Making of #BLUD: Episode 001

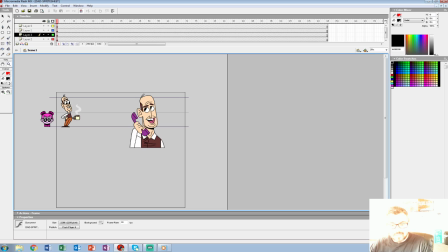All right. Well, welcome to our first Twitch, everyone. My name's Chris Burns, and my production assistant here and co-owner of the studio, Bob Fox, is to my right.
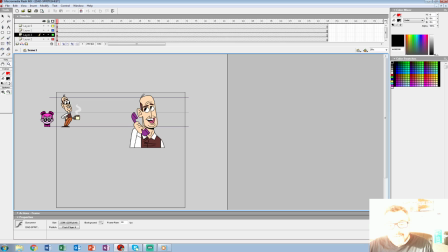So you might hear him talking over this. And this is our weekly, hopefully, bi-weekly, depending on how busy we are, look into our video game we're working on called Blood,
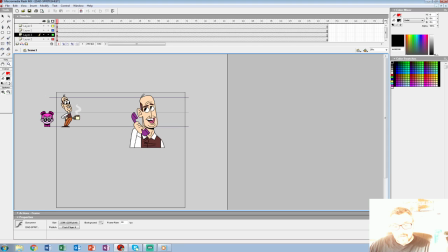which is a traditionally animated top-down adventure that follows the exploits of a vampire hunter called Becky, a seventh grade girl with a lot of attitude and a lot of skill in the fighting department. So we're going to show you how we set things up here.
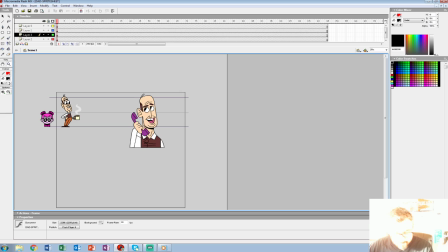And at any time, if you have any questions, it doesn't even have to be about Blood. If it's just about animation, let me know. I'll try my best to answer it, and we'll take it from there. So, we're setting all these things up as sprite sheets for our programmer, who you might see in the viewer count as the Future Man, Cody Greenhelch.
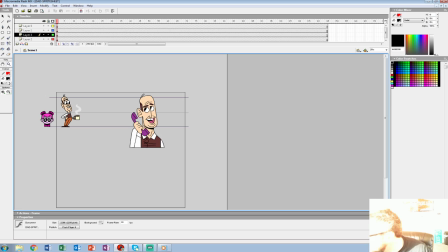And we also have another programmer, very talented guy, by Andrew Tavis, and our writer, Greg Lane. And they might be the only three viewers right now, so... So let us know if that's going to be a problem. And let me show you how we set things up for Cody, Andrew, and Greg.
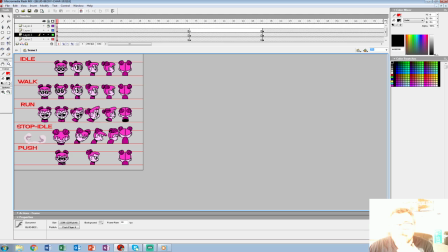So here we have our protagonist, Becky, and all the animation you'll see. Hey, I know Lawrence Bass. Hey, an SVA graduate, everyone. Your camera is super bright right now.
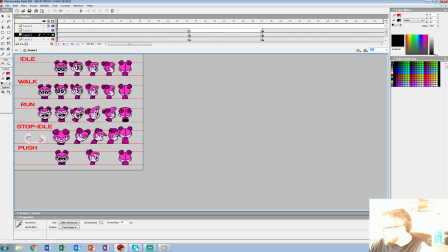Yeah. How do you know it's not my aura? So, no, we don't know how to fix that, so please bear with us on that. And maybe next time the sun won't be directly in my eyes either. Just choose a different time of day. I don't get. All right, let's turn down that brightness here.
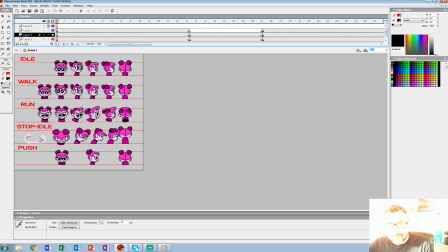So, all right. How you doing, Lawrence? I haven't talked to you since we talked over the email. Good to hear from you again. So anyway, I was just showing everyone these Becky sprites we're working on.
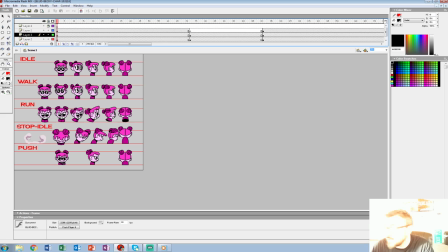Now, if you're lucky enough to play Blood over Magfest over the weekend, you got to see all this in action. But for the majority of you who didn't, this is sort of how we set it up. Each one of these characters right here has embedded animation in it.
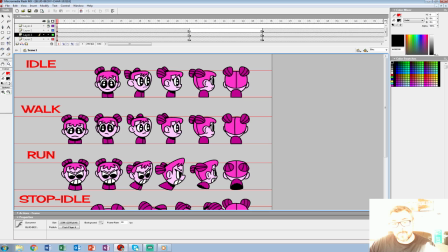And what Cody and Andrew do is take these and we can magically move it around right now with an Xbox controller.
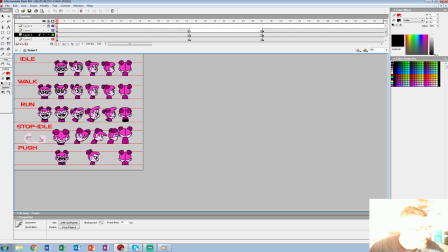And we have about a 20-minute demo if you breeze through it. And for most of the people, around 40 minutes. All right, so here we go. I'm going to just press play. Hopefully you guys can see this.
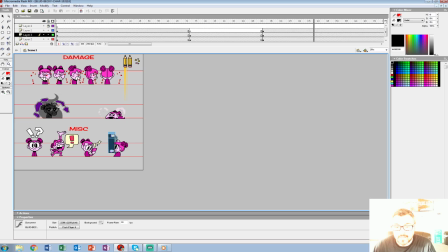And you can see all the work for just this one little character we're doing. All the damage, miscellaneous. These, of course, are the attacks.
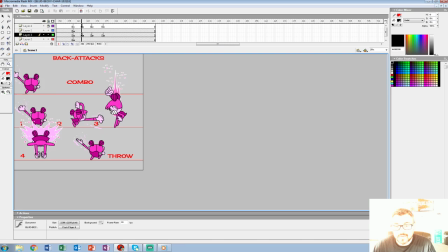Each angle, we're doing top-down adventure, so we're really torturing ourselves with how many times we have to animate something the same way, just at a different angle.
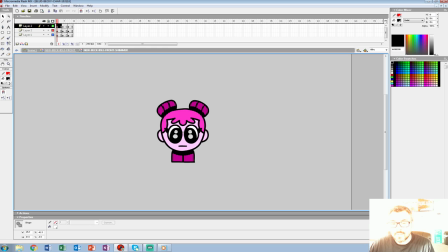And each one of these has traditional animation throughout. Right here, we wanted to keep the whole thing lively. So every time you see a scene, it feels like a cartoon that's moving around, and we didn't really want to make it feel like a traditional game in that respect.
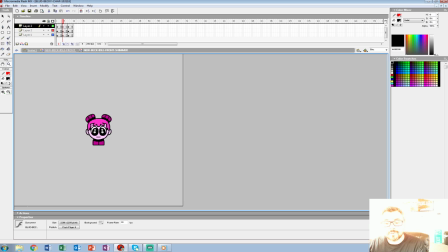So you can see right here, we kind of put a line boil on her, just to keep things, even when you let go of the controller, moving for her. And that's just the trace back for all you animators out there that might wonder how we might have did that.